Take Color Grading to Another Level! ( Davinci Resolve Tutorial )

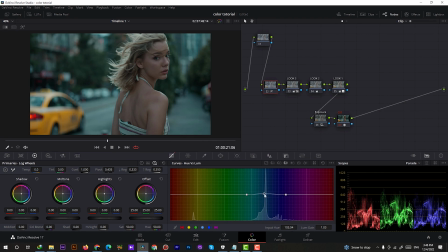8:17 Okay, so quickly for the next node, we're gonna select the eyedropper, and in hue versus luminance we're gonna bring down blues to make it a little bit darker. And then we're gonna create three more nodes above. Then we're gonna click on the third node and we're gonna make a power window just around the face to make it pop a little bit more.
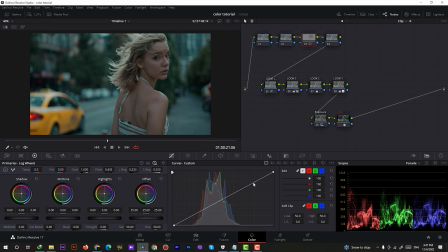8:36 And then we're gonna soft the edges a lot. Then we go to the curves and we're gonna make it pop.
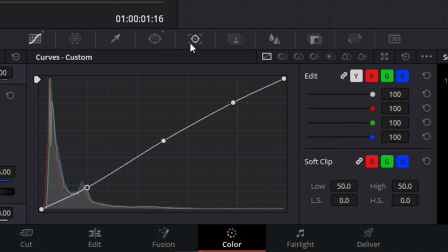8:45 Yeah, something like that would be good. Then we're gonna track our mask forward and reverse.
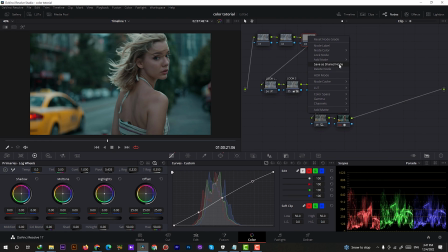8:52 I'm gonna remove the last node, then right click on the power window node. Add node, outside node, and that would invert our power window. Now we can make everything look darker, so the main focus be on the face.
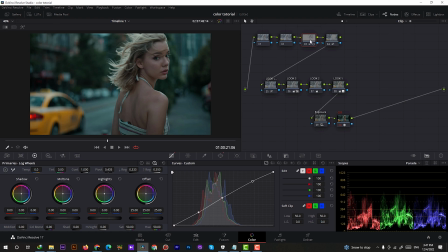9:05 A quick before and after. Now let's bring down the opacity of this layer a little bit, so it won't be too obvious.
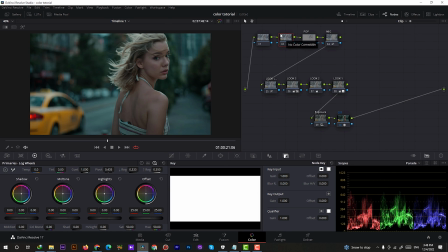9:14 And then we're gonna add the grain. So go to the effects, type grain and drop it on the node. And I'm gonna choose 35 mm. If we can zoom, you can see what it does.
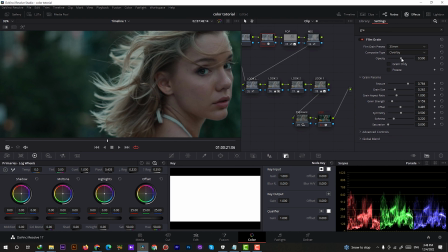9:27 Maybe not on YouTube, but definitely you can see it on your screen.
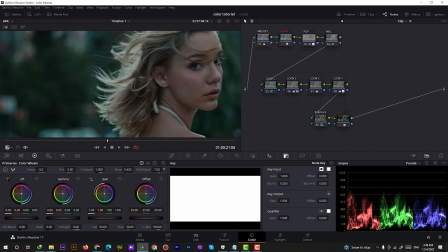9:30 Then we're gonna create another node before that, and in here we're gonna use a little bit of noise reduction here.
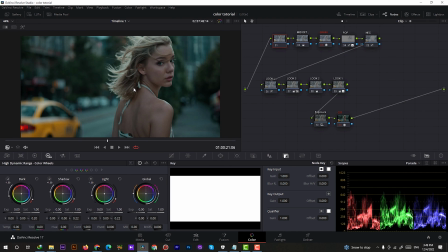9:38 It's not too noisy, but sometimes it makes the footage look better. So we're gonna go to the motion effects and put the frames on 3. Better. Almost 6. We're gonna break the chain and put the chroma up to 8, and we're done.
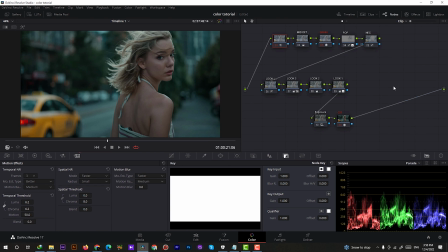9:57 I think we're done. Let's see a quick before and after.
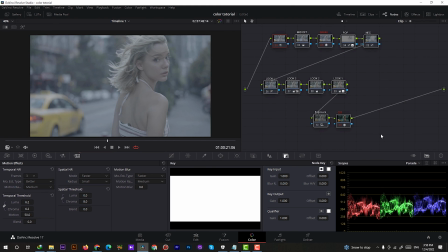10:05 So this is it. I think it looks pretty good. And if you want to see it better, that's our Rec 709, and that's our graded version.
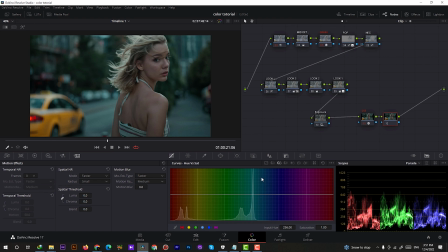10:15 We can do some small tweaks at the end too. Messing with the blue and cyan saturations. And add a little bit of curves to maybe make it look a little bit more contrasty. As I said, color grading is so optional. You can literally do whatever you want, as long as you like it.
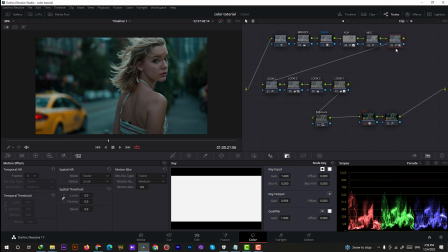10:34 And right now I think it's really done. There's nothing more to do. Let's see what we've done.
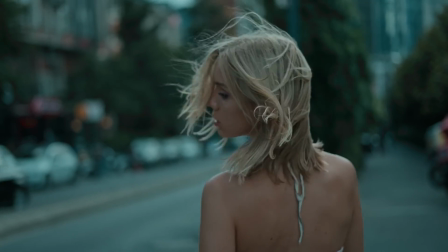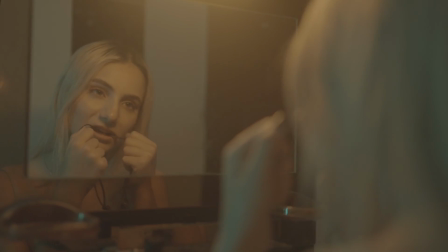10:48 Okay, I'm just gonna show you one more example here. That's the log version. And after Rec 709 conversion, as you can probably see, this one looks terrible. So bad, literally unusable. It's one of those situations that makes you think, nope, that's it for me. Never gonna touch a camera again. But we can recover that. So now we're gonna go a little bit faster for this one.
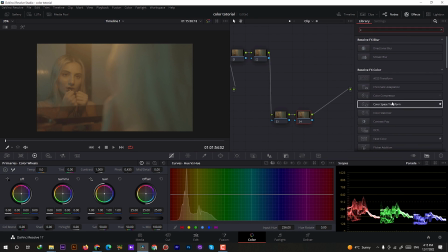11:07 Starting with a log conversion and creating the four bass notes. This one was on Sony A7 IV II, so same exact settings. So after that, you can see how horrible this is. Too much red that makes her head look like a pumpkin.
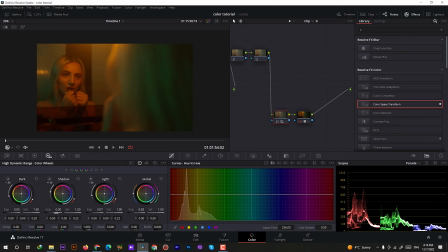11:20 So after fixing the exposure in HDR channels, we're gonna go directly to saturations and white balance. And with the amazing colors in 10-bit videos, we can save this shot. By a quick look at the parade, we can see we should bring the red down and bring up the blues.
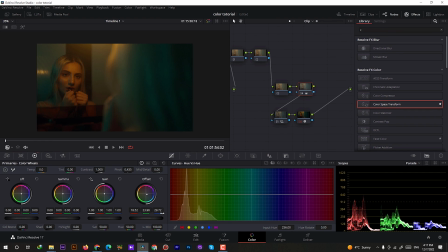11:35 Then we're gonna bring down the colors separately by using hue versus saturation in the curves to get rid of all that disgusting yellows. I want this shot to be a lot like it was from a horror movie or something like that.
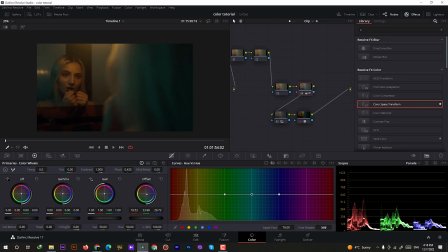11:48 A lot of blues and desaturated yellows and oranges. And most of the time blues lean towards greens in horror thrillers. So that's what we're going for. And this whole mess happened because I lit the scene with power tubes.
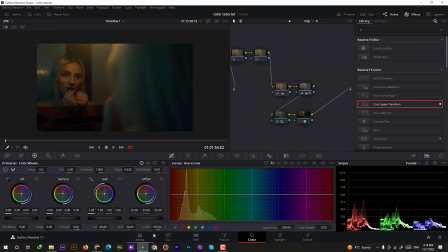12:03 And they were so close to the subject. And I didn't use external monitors back then. And in that situation, you can't see the Rec 709 version. So when you're shooting log, having an external monitor with the ability of dropping log conversion on would be a huge game changer.
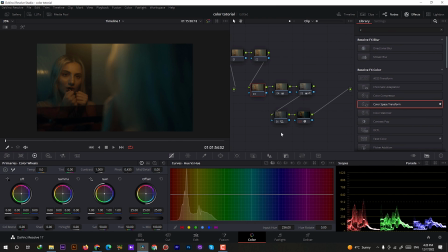12:18 I don't want you guys to be bored, so I'm gonna speed up the video. But if it was too fast for you, feel free to bring the speed down.
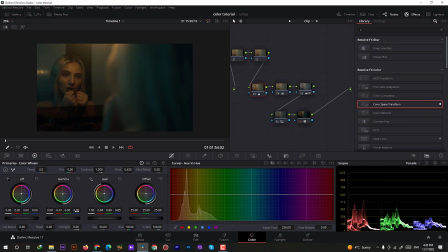12:25 It's just simple tweaking, but it takes a lot of time. Especially when the Rec 709 version is too messed up. But it's 80% similar to the previous shot. And it depends on what look you're going for.
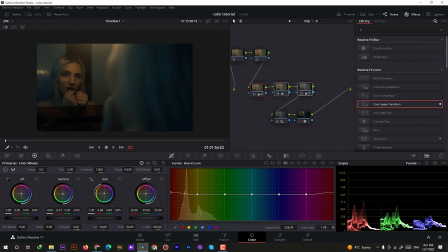12:36 But in the custom curves, we're gonna do something a little bit more different. I wanna add a little bit more contrast, but I don't wanna affect the saturation of the color. So at custom curves, we're gonna break the chain. And by clicking on the chain icon, red, green and blues will not be affected.
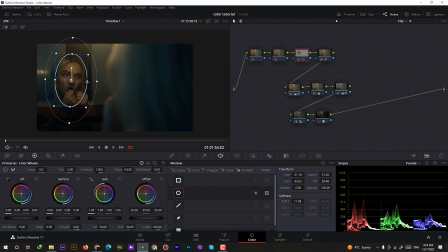12:52 So it's the best for creating contrast. Then we're gonna go and make everything a little bit more darker, but the face. We're gonna track the mask at the end. At this point it looks so much better. It's almost done. We're gonna add a little bit of mid detail and a very light noise reduction. It's not that noisy.
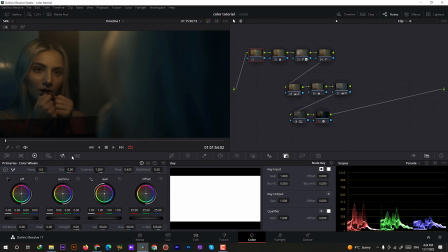13:10 I'm sure it's gonna look a lot noisier on YouTube, but believe me, it's not that noisy. Then I'm gonna add two nodes at the end. And after the conversion node, and I will bring some grain. 35mm would be good. I think the skin tones are still too orange and not as realistic and moody as I want it to be.
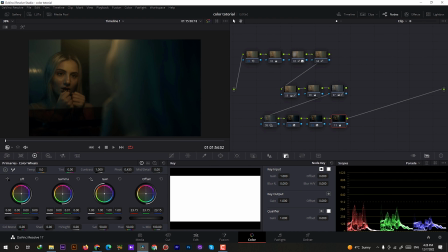13:28 So I'm gonna add another node and bring down yellows and the whole brightness of the image.
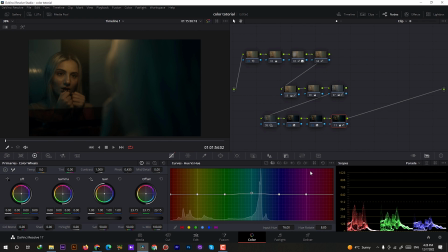13:33 And maybe messing with the blues a little bit more to be a little bit more green to get that horror vibe. I'm gonna go back and play with the curves too, the custom curve. Maybe a little bit more brightness on the midtones. And yeah, it's done in my opinion. It's 1,000 times better than before.
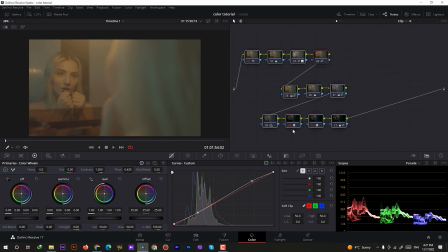13:52 Just look at the before and after. Okay, that's it for me guys. I'm gonna wrap the video here. If you enjoyed the video, make sure to hit the like button. Subscribe, be around. Maybe we could do another one of these. And this time for photos.
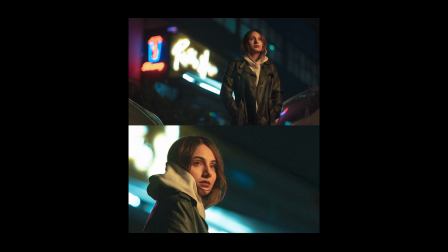14:07 See you all in the next video.